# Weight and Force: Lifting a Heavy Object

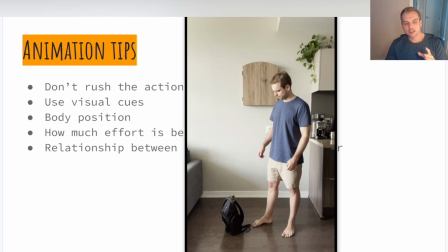8:28 And we're going to start off, for example, with something that's very light, right? And you can take a look at it. What exactly makes it light? So let's take a look at this first one here, right?
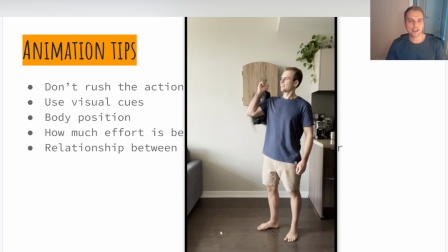8:41 So look how I'm lifting it up, how quick it was, how easy it was.
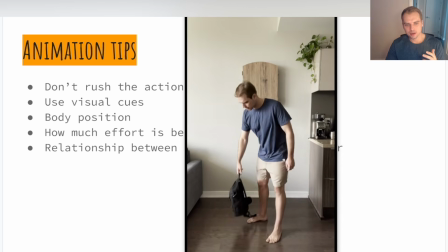8:46 I didn't put a lot of effort. I can switch the arms between an object. I can swing it on my shoulder.
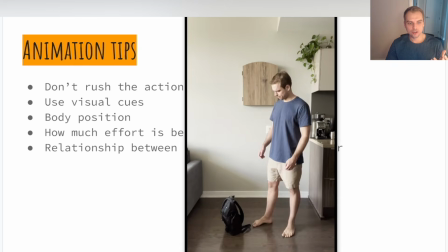8:53 Doesn't really have much effect on my body, right? And if you notice too, I'm even picking it up with one finger here, right?
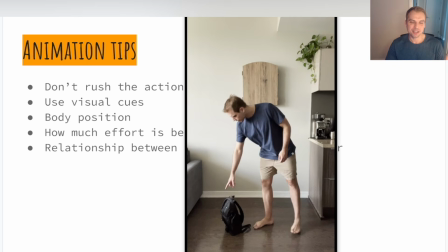9:01 So how many fingers I'm using, right? Am I using one hand? Am I using two hands? All of that is another visual cue that you can use. Notice I don't even have both of my feet on the ground, right? I'm only standing on one foot. I just swing the other foot for the balance.
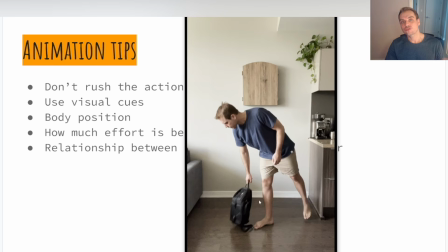9:19 Take a look at that. My leg is straight as well, right? I'm not bending that leg. That's another visual cue that to you as an audience tells you that this is probably a light object, right?
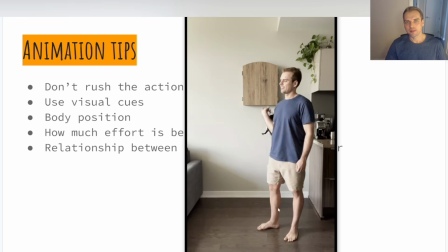9:34 As well as the amount of movement that this bag has.
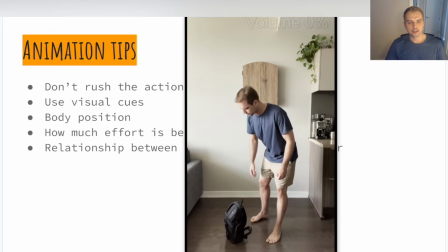9:38 So as we're moving on, let's take a look at what happens later on here, right?
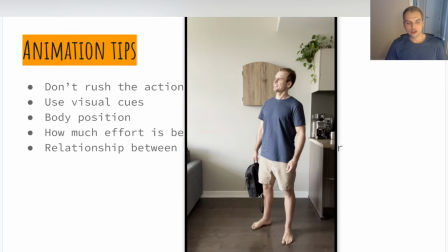9:44 So I'm using one arm now. And notice the weight of the bag didn't change. I'm just acting on it, right? But immediately, right?
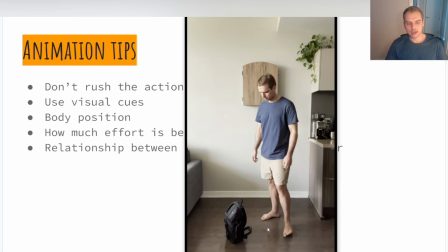9:55 Both of my feet are on the ground on this one here, both my feet on the ground.
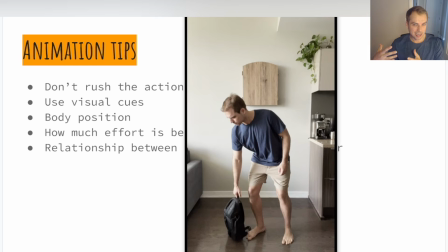10:00 I'm still picking it up somewhat from the side, right? So you can tell that it's not that heavy, but it's still heavy. Maybe it's a grocery bag, right? So I'm picking it up there. I'm introducing some bend in my legs now, right?
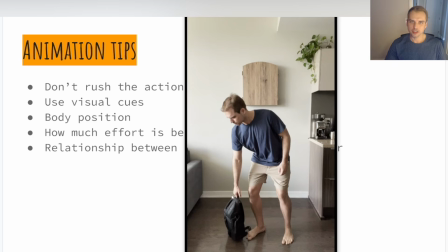10:16 I'm using all my fingers to wrap around the grip there.
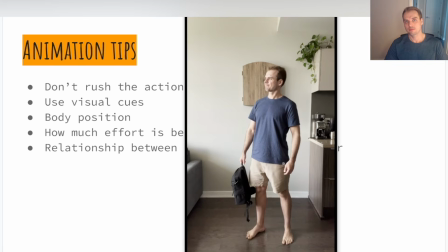10:22 I'm doing it slower is another thing to keep in mind. And now that the bag is heavier, it has more effect on my body. It has more effect on my balance. So what do I need to do? I need to start counterbalancing that, right?
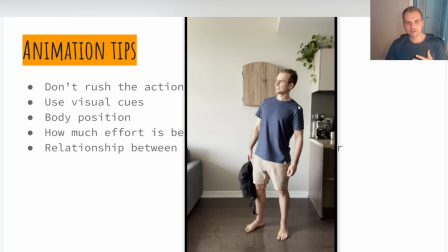10:40 I need to go the opposite way. So I'm bending myself a little bit more towards screen right to counter for the weight of the bag. My weight is probably shifted as well a little bit more towards screen right.
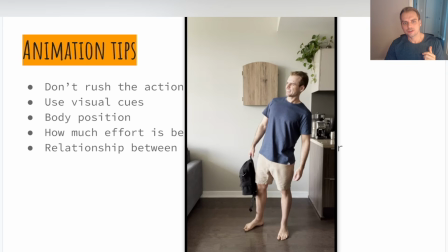10:54 And if your character has facial controls or anything like this, you can start incorporating some facial performance in there. Perhaps your neck is flexing there too. You'll probably see it more in the next example there, right?
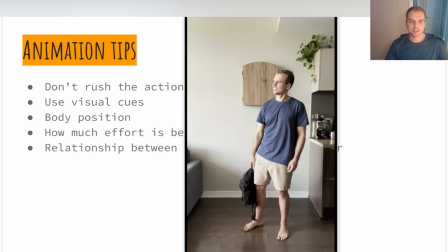11:10 Another thing to keep in mind is, what are your shoulders doing, right? If it's something heavy, chances are it's going to pull on your shoulders down, right? So if it's a heavy object, you're not going to be shrugging like this too much, right? Because you're introducing so much tension into your neck, into your shoulders,
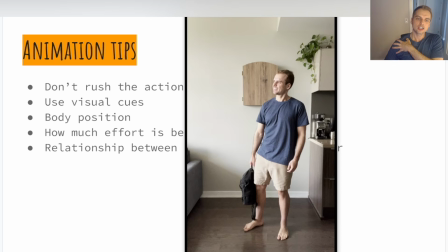11:29 and you want to use the strength of your joints in order to help you lift something that's very, very heavy, right? So you see the difference right there. Right away, my shoulder is being pulled down.
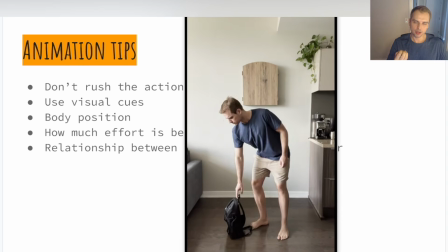11:43 You can tell that there is weight being applied to it as it starts to affect my body.
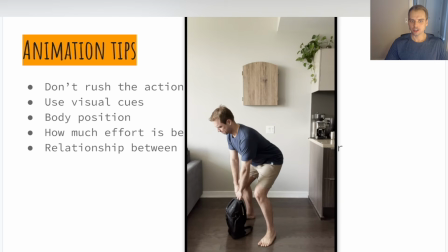11:49 Now this one here, heavier object, right? So we're increasing the weight of the bag. First thing, I'm square on, right? I'm positioning myself exactly squaring to the object to make sure I'm using my core,
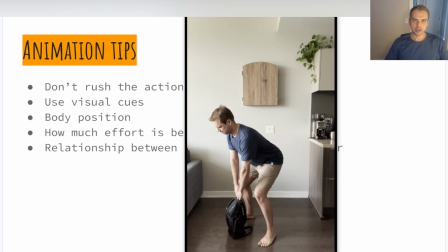12:05 I'm engaging my body, right, to pick up this heavy object. Both of my arms are now being used because I know that one arm is not going to be enough, so I need to incorporate both arms for this motion. I'm locking up my elbows here.
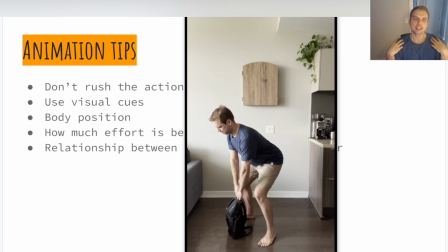12:21 I'm pulling down my shoulders. Again, trying to show that this is heavy. Check out the bend in my legs. It's a lot more, right? Because I'm thinking it's going to be heavy.